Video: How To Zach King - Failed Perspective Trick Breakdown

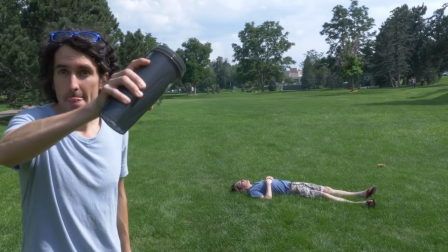Initially, I wanted this trick to be in my 5 Zach King Tricks in 5 minutes video,
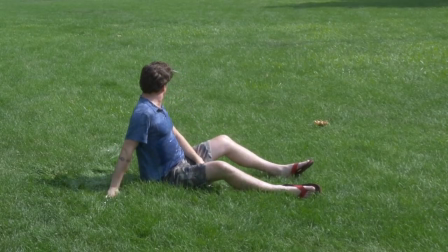but it didn't quite turn out the way I wanted. Now I wanted to show off how Zach uses perspective as an easy way to create some of his tricks,
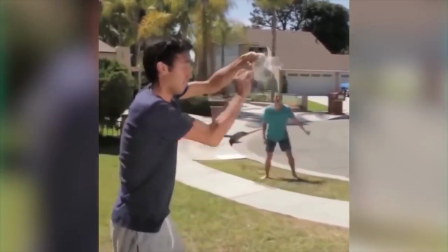and in this one in particular with the water balloon, I thought it would be a fun one to recreate.
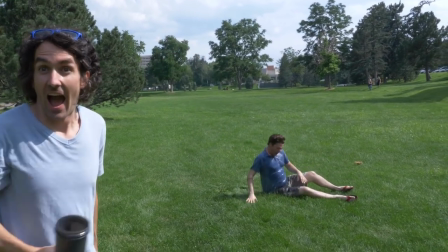But before I talk about why it didn't work, first I'll talk about how I did it in the first place.
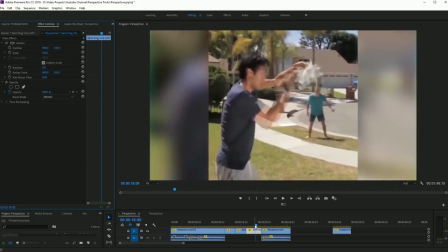Now, the first thing I like to do is take a look at Zach's tricks and kind of analyze how they're done. Now, you can see with this one that there is a cut that is made as the water balloon explodes,
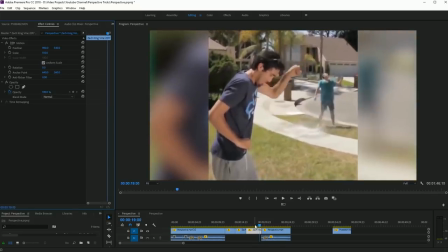and it cuts to another shot of his friend being soaked by a mass amount of water being dumped on him,
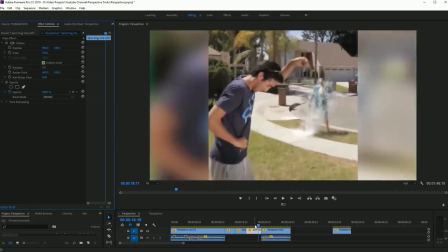likely being masked out from the right of the screen.
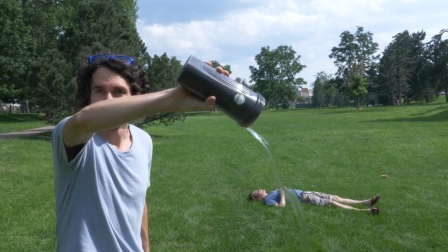So I figure the only shots I really need to get are of me, you know, with a smaller perspective cup, and then with a larger perspective of a bucket being dumped.
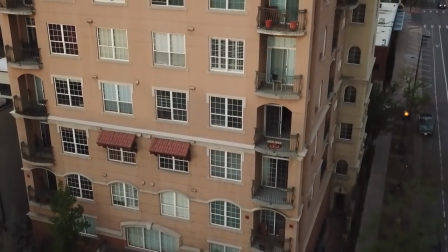Here's where things get a little tricky. I live in the fifth floor of a downtown Denver apartment building So I actually had to fill this bucket up with water from my kitchen
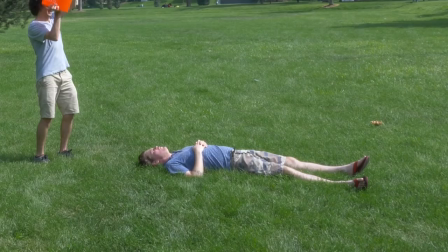and then drive it to a park And that doesn't even count me trying to explain to my friend that I'm going to have to dump water on him
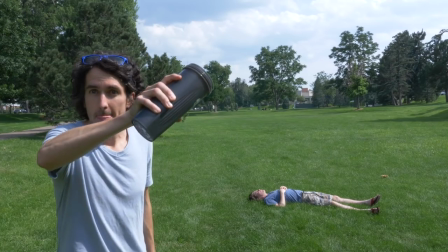And that this actually works out in his favor all that being said We really only had one attempt to try to get the shots
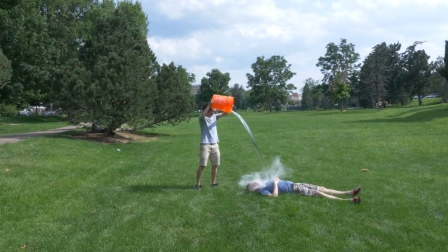right and when you're doing these kind of Zack King style tricks It's pretty common for you to have to do many different takes to try to get the camera
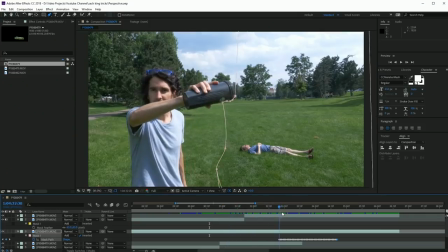angles just right But regardless I had this one take and I ended up using this one take as the footage and I brought it into After Effects Now you can do this trick with any editing program that has masks I just happen to mask a lot faster in After Effects so I brought it here Now all you have to do is line up the two clips get the timing right and what I ended up doing was masking
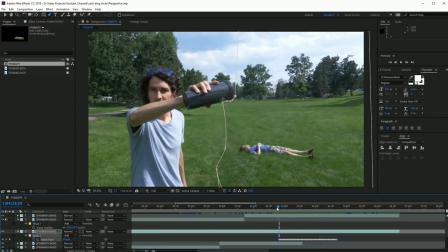around the cup all together so that the only water you see is the water that is actually coming out of the bucket in the clip below it I animate this mask with the motion of the cup and that's all you really have to do Now here are where the issues are.
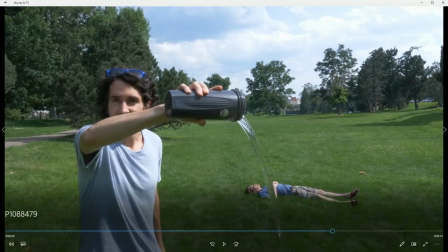For one, you've got this very hard stream that's going to be coming out of the cup and out of the bucket.
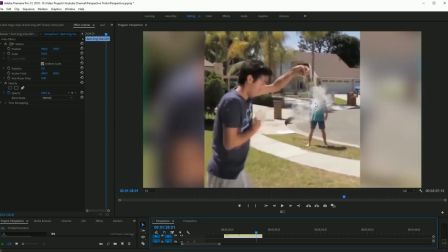It's very unlike the Zack King clip where the water is kind of exploding out of the water balloon or exploding as the person throws it over his friend.
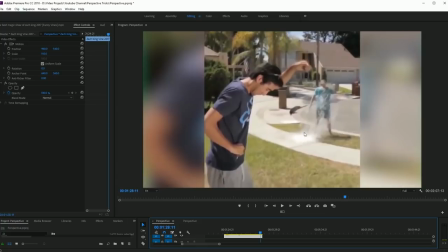Now what I would end up doing is just using the water balloon technique.
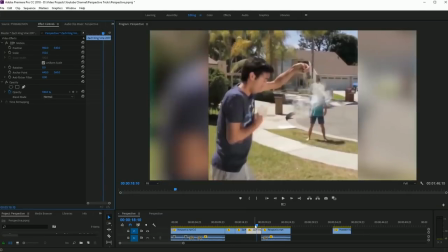It's a lot easier to just cut in between this exploding water as it goes over your friend's body as you can see the way Zack King does it.
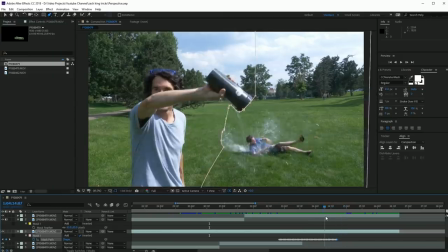But if you want to try it with the cup, I would recommend not putting any water in the cup. This way you can just get enough takes over and over and over in different positions to make sure that
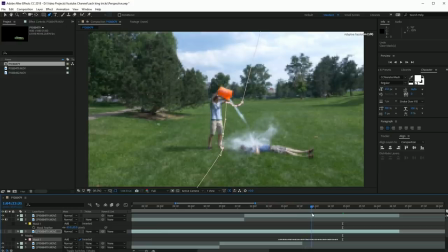you have the right shot where the water from the bucket lines up with the water from the cup. Now the second problem is the splashing of the water from the bucket. It actually goes past my legs, which is a big problem as you're trying to mask out. You don't want that hard line around your legs where the water stops. You want it to look natural.
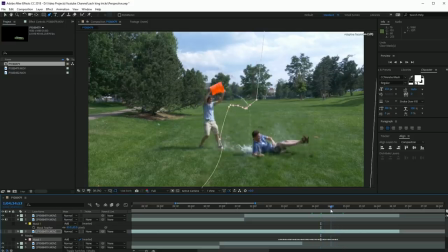So to the best of your ability, as you're pouring the water out, try to not let it splash in your direction. This might be remedied by the way that you pour the water onto your friend, trying to make sure that it splashes in the opposite direction.
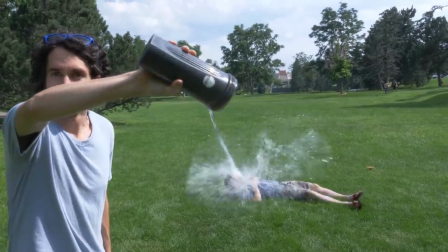While our attempt was close, it was not really close enough to be Zach King quality,
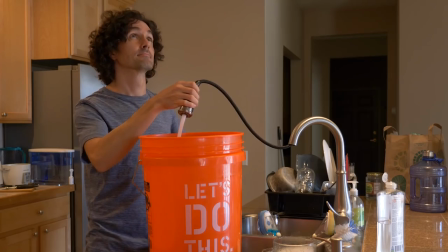and ultimately with all the hassle of having to fill the bucket back up and go back out to the park and explain to my friend that I need to dump water on him one more time,
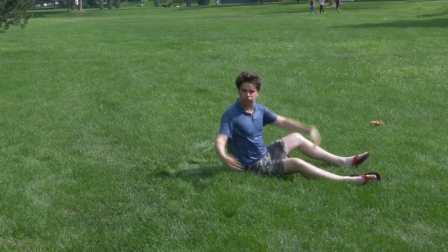it just ultimately seemed like it was not worth a second attempt.
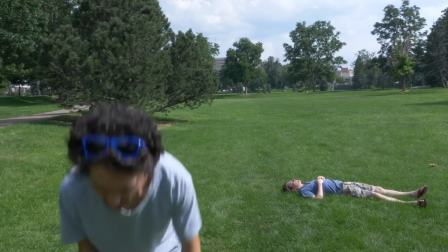Sometimes these tricks just don't quite work out the way you want, and ultimately that's okay, you can either keep trying or move on to the next one.
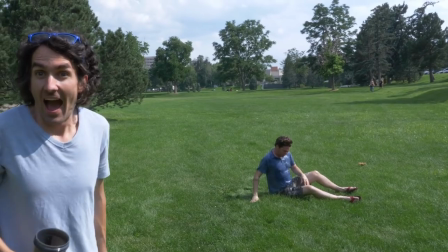Now if you've got a backyard and a hose and a couple bathing suits, this might be a very easy trick for you to try, so I hope you get out there and practice it and make something better than I did.
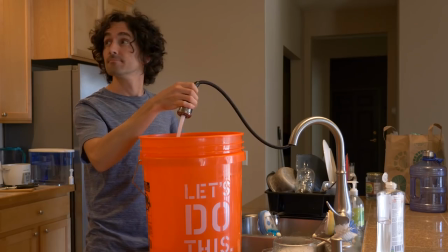Alright, see you in the next video. Peace.